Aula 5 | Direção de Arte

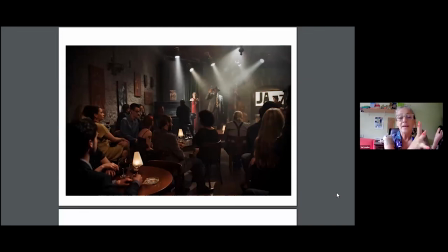Assim, ó. Não seria uma obra que eu teria na minha casa em função do meu estilo, mas ela foi perfeita para essa cena, para essa locação.
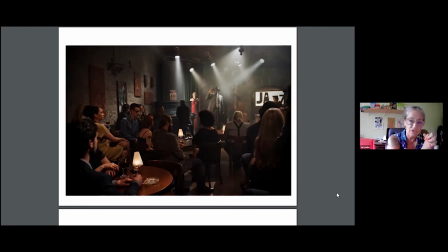Então, aquela coisa também a gente não usa, né? Só o que a gente gosta. Foi o meu batom, Britney. Que eu tenho muita dificuldade com imagens, assim, eu tenho que cuidar, eu tenho que usar o que a narrativa pede, né?
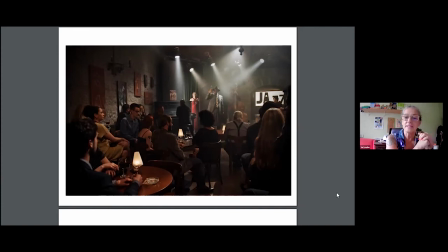E aqui foi exatamente o que aconteceu. Pode passar?
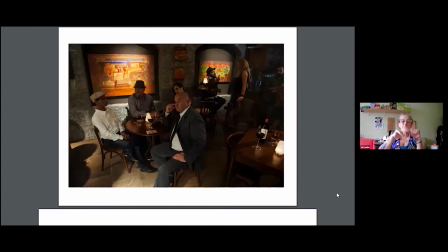Ali estão as... E daí o que a gente pensou, né? O que o fenotécnico fez? Fez uns tampões pretos. A gente daí eliminou a coisa que para mim é muito visual,
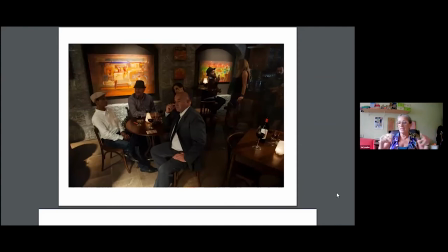muito declarando Gramado, Serra Gaúcha, aquelas janelinhas quadradinhas, quadriculadas, assim, né? E daí, para não ficar só o tampão preto, a gente botou essas obras que a Clá produziu com uma luzinha direta, assim, e funcionou.
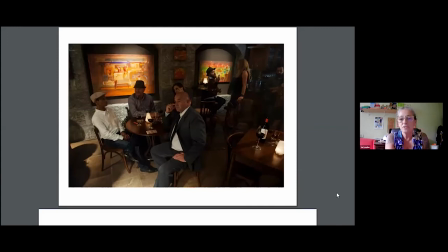Pode passar.
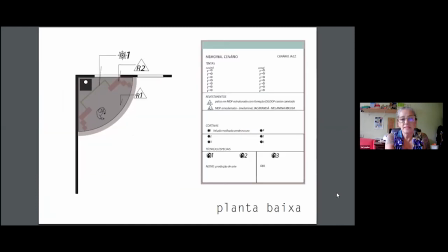É, daí é mais do mesmo, pode passar. Aí eram as medidas, pode.
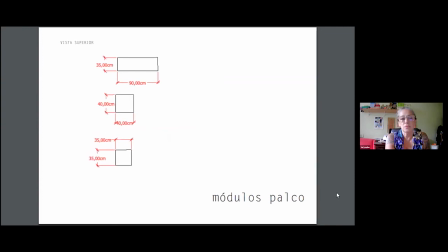Né? Todo o detalhamento daí para a construção do... Aí eu eliminei esses módulos, né? Ali, ó, aonde foi o piano, foi aonde ficavam os módulos, ó.
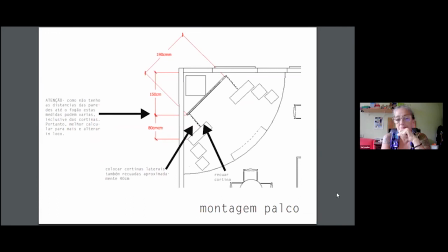Daí foram eliminados, a gente nem confeccionou para ter o espaço para colocar aquele piano. Pode passar?
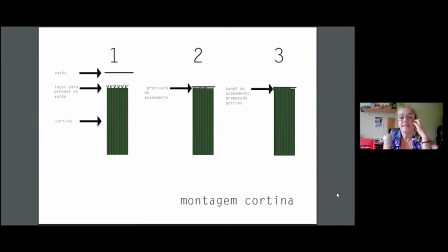As cortinas, pode. Daí também foi todo o trabalho de detalhamento dele.
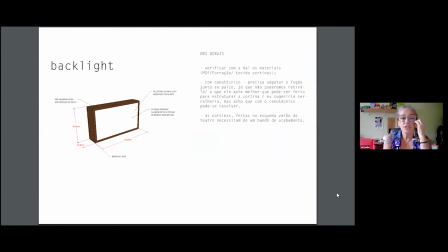O backlight, né, também, que era para o que a gente ia fazer, daí também foi todo... Então, esse é o trabalho do cenógrafo, né, porque ali, daí, assim, observações, né, verificar com a Val os materiais,
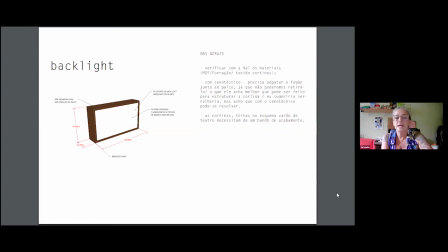com o cenotécnico, adaptar o fogão, as cortinas, então, assim, ele já faz todo esse detalhamento, que é o trabalho magnífico, assim, que é lindo de fazer, que ele... Com o conhecimento dele, ele já nos traz ou traz soluções ou levanta questões para não
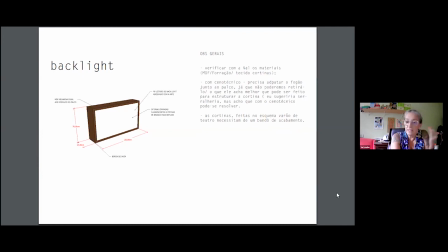no dia ou na hora sejam ter que se resolver, entende? A gente já pensar nisso antes. Pode passar? É. Vamos passar o filme? Eu acho que é... Não me lembro, tu sabe o que falei, agora já esqueci. O rolo 2? Ai, José, deixa só um minutinho, gente. Não vou embora, já está quase assim, já vai bater. Para, já vou virar abóbora. Eu vou te ajudar aqui. Deixa eu olhar. Ah, não, no rolo 2 é a cena do Niesp. Vamos passar? Passa, quer mostrar a do Niesp ou tu quer mostrar a lá do clube de jazz? Vamos mostrar é no rolo 3. Vamos mostrar o do clube de jazz e depois a gente vai mostrar o da Uniesp. Tá bem.